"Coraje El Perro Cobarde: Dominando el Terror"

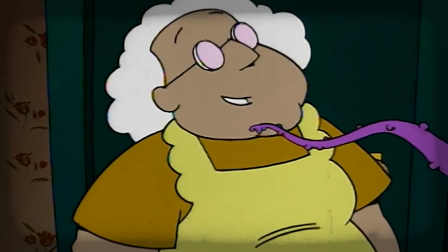(8:06)
Y esto solo aumenta cuando lo vemos usar sus tentáculos para extraerle a Muriel su amabilidad.
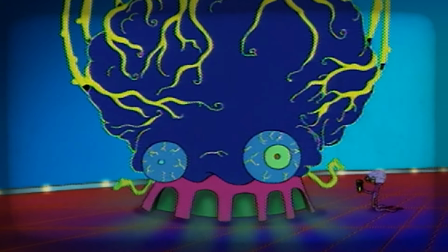(8:12)
Y cuando por fin vemos la apariencia del alien, el capítulo nos revela que es solo un subordinado de un alien cerebro gigante con un diseño aún más tétrico.
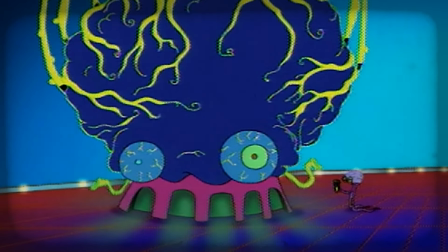(8:20)
Agreguen una buena banda sonora y un giro final al capítulo digno de una película deprimente de los 70s y tenemos un clásico de sci-fi horror.
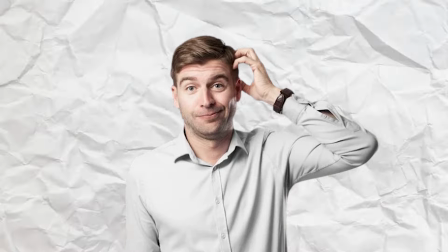(8:29)
Asesino Serial. Antes de continuar sé que probablemente muchos estarán preguntando lo mismo que yo cuando escribí esta parte del video.
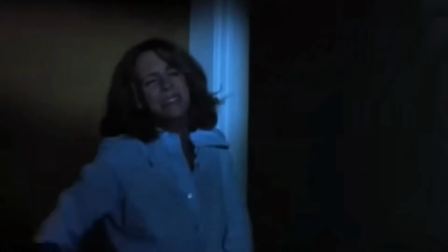(8:37)
¿No es un slasher lo mismo que una película de un asesino serial? Y si bien ambas comparten varios elementos, hay una forma simple de diferenciar un subgénero de otro.
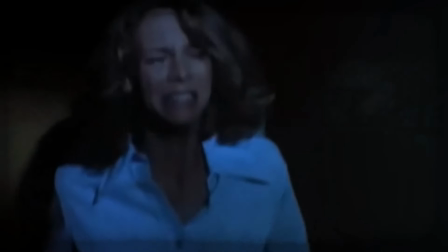(8:46)
Mientras que los slashers se concentran en la brutalidad en que las víctimas perecen, creando una creciente tensión para el protagonista que eventualmente se enfrentará al asesino,
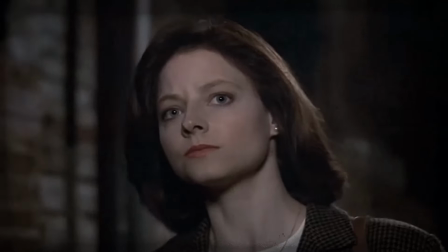(8:56)
las historias de asesinos seriales se concentran en los patrones y la psique del asesino en cuestión.
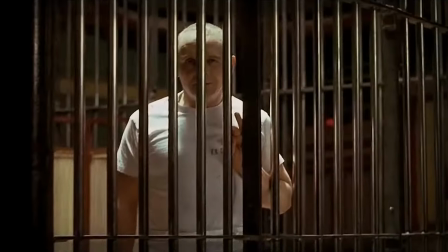(9:02)
Hablemos de personajes como Hannibal Lecter en El silencio de los inocentes o Patrick Raikman en American Psycho,
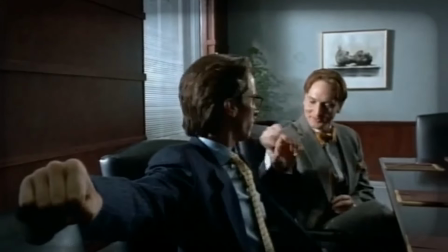(9:08)
historias donde podemos ver cómo giran los engranes del escalofriante campanario que el protagonista llama mente.
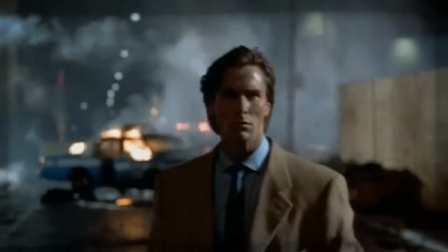(9:14)
Parte del terror no es solo ver sus acciones y cómo es que piensan, sino entenderlo y pensar que tal vez tienen una justificación.
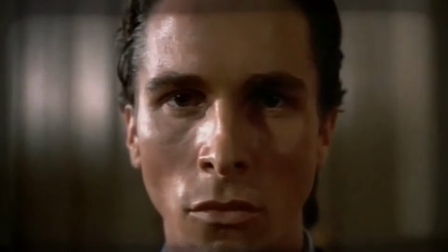(9:21)
Ver cómo varios de estos psicópatas no son más que un reflejo visto en el oscuro espejo de la sociedad.
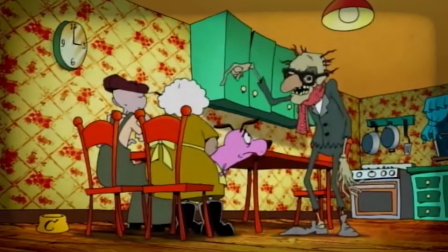(9:27)
Igual como en la categoría de slasher, hay que ser comprensivos en el aspecto de que no encontraremos muchos episodios donde varias personas pierdan la vida a manos de un asesino.
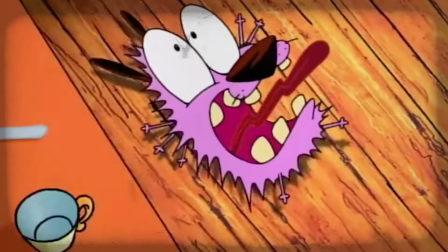(9:36)
No es algo que puedas mostrar a la una de la tarde en Cartoon Network, desgraciadamente.
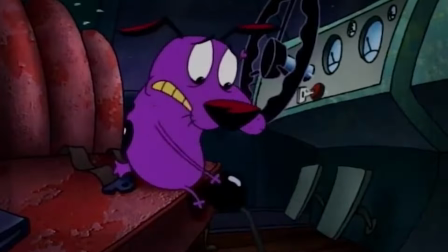(9:42)
Pero seguro podemos ajustarnos para encontrar episodios concentrados en la forma de pensar del antagonista con el que el pobre perrito rosa se enfrenta.
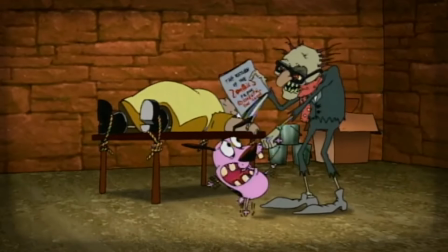(9:52)
Todos quieren dirigir, si bien se inclina un poco hacia un subgénero diferente con el director zombie Víctor Tarantela,
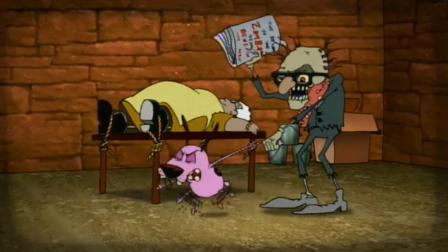(9:58)
el capítulo se concentra en la retorcida forma de ver las cosas del no tan muerto director de cine y cómo está dispuesto a pagar cualquier precio por su arte.
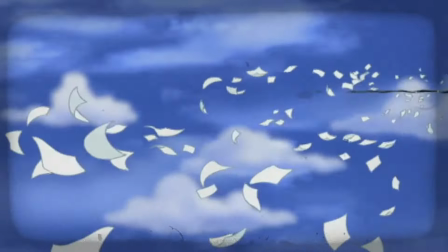(10:07)
Kongo y el contaminador utiliza la contaminación como arma,
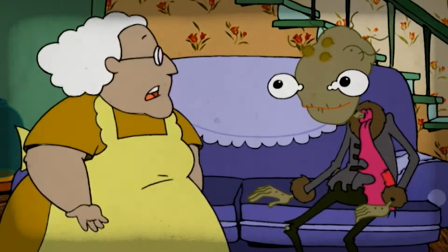(10:10)
pero aún más terrorífico es que en lugar de atacar a sus víctimas, las convence de aceptar su filosofía sobre la contaminación,
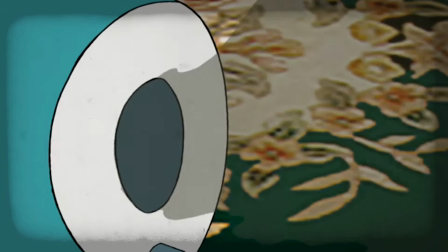(10:17)
algo que fácilmente podemos comparar con varios casos de la vida real,
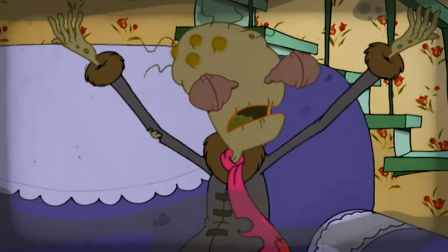(10:20)
donde han existido asesinos tan carismáticos que sus víctimas reciben su destino como un regalo.
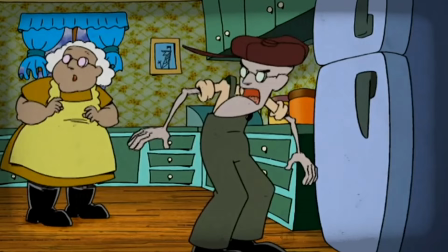(10:27)
La noche del espantapájaro, si bien no tiene muchas víctimas a su nombre, es un interesante enfoque de cómo se crea un posible asesino.
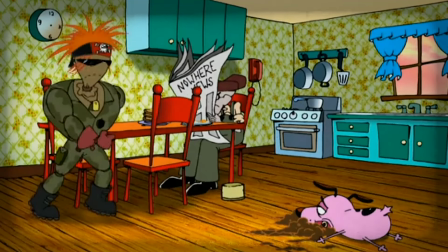(10:34)
De ser indefenso y temeroso, el espantapájaro se convierte en una unidad completa que recurre al secuestro para mantener segura a morir.
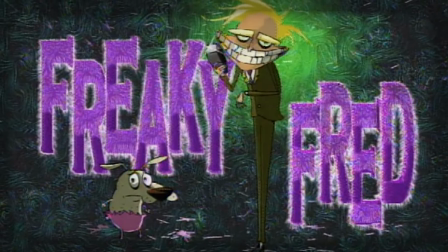(10:43)
Pero si han visto la serie, saben que no hay un capítulo que cuente la historia de un asesino serial mejor que el espeluznante Fred.
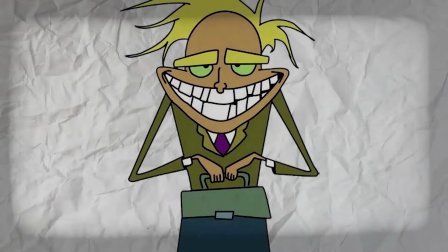(10:50)
Este capítulo tiene todo en tu checklist para una historia de asesino serial. Un personaje técnicamente normal, pero espeluznante.
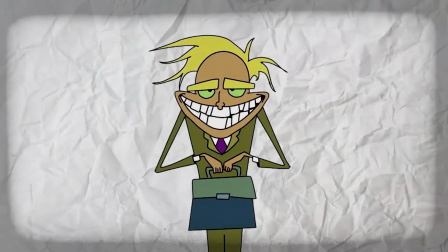(10:59)
El diseño burtoniano del primo Fred es como si la fórmula del supersoldado del Capitán América estuviera hecha para llevar a un humano normal al límite de la rareza y la terroricidad.
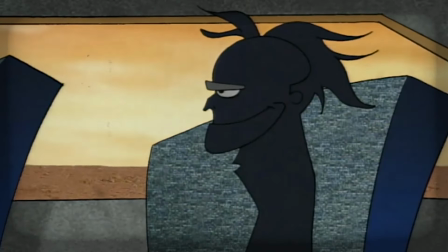(11:09)
Tenemos un monólogo interno que nos da una línea directa a los pensamientos de Fred, un tema musical que solo puedo describir como tétrico y ni siquiera sé si esa palabra es suficiente.
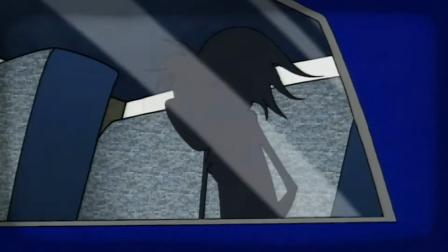(11:18)
Y la mejor y peor parte del primo Fred es que sí tiene una cantidad considerable de víctimas.
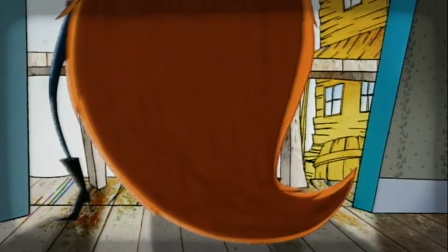(11:26)
Por ser una serie para niños, las acciones de Fred se ven limitadas a rasurar a dichas víctimas,
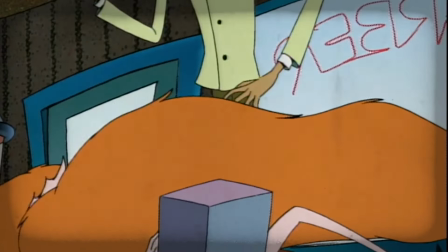(11:31)
pero el cómo habla de ellas y cómo siempre se refiere a sus acciones como
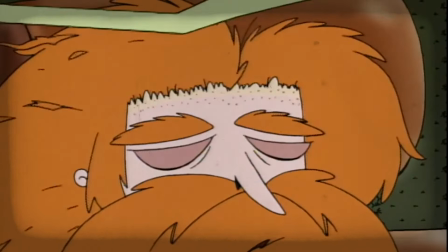(11:35)
traviesas, nos da suficientes pistas como para asumir que probablemente hizo más que solo una degrafilada.
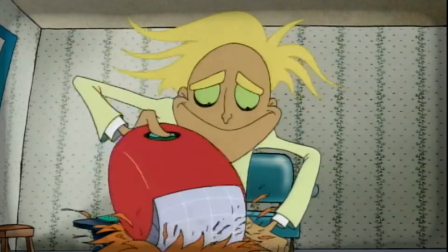(11:42)
Díganme que no es así como un asesino habla de sus víctimas.
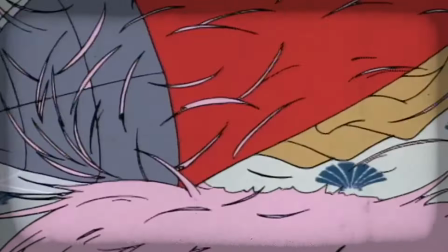(11:47)
Inclusive dejando todas las analogías de lado, la escena de coraje siendo completamente rasurado hasta la fecha tiene cierto nivel de incomodidad.
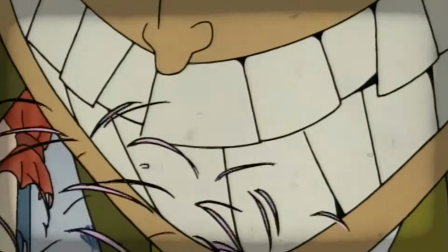(11:54)
La violencia y el gozo en la expresión de Fred, acompañado con su historia, nos recuerdan lo que cualquier buena película sobre asesinos seriales nos debe recordar.
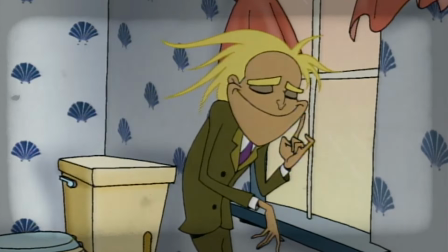(12:02)
Que a veces los peores monstruos son personas comunes y están entre nosotros.
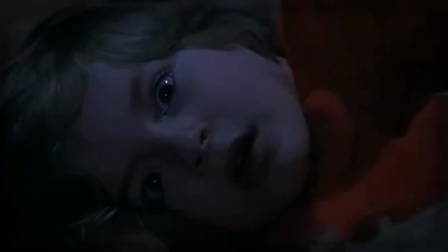(12:10)
Psicológico. El terror psicológico es quizás el más abstracto de todos los géneros de los que hablaremos hoy.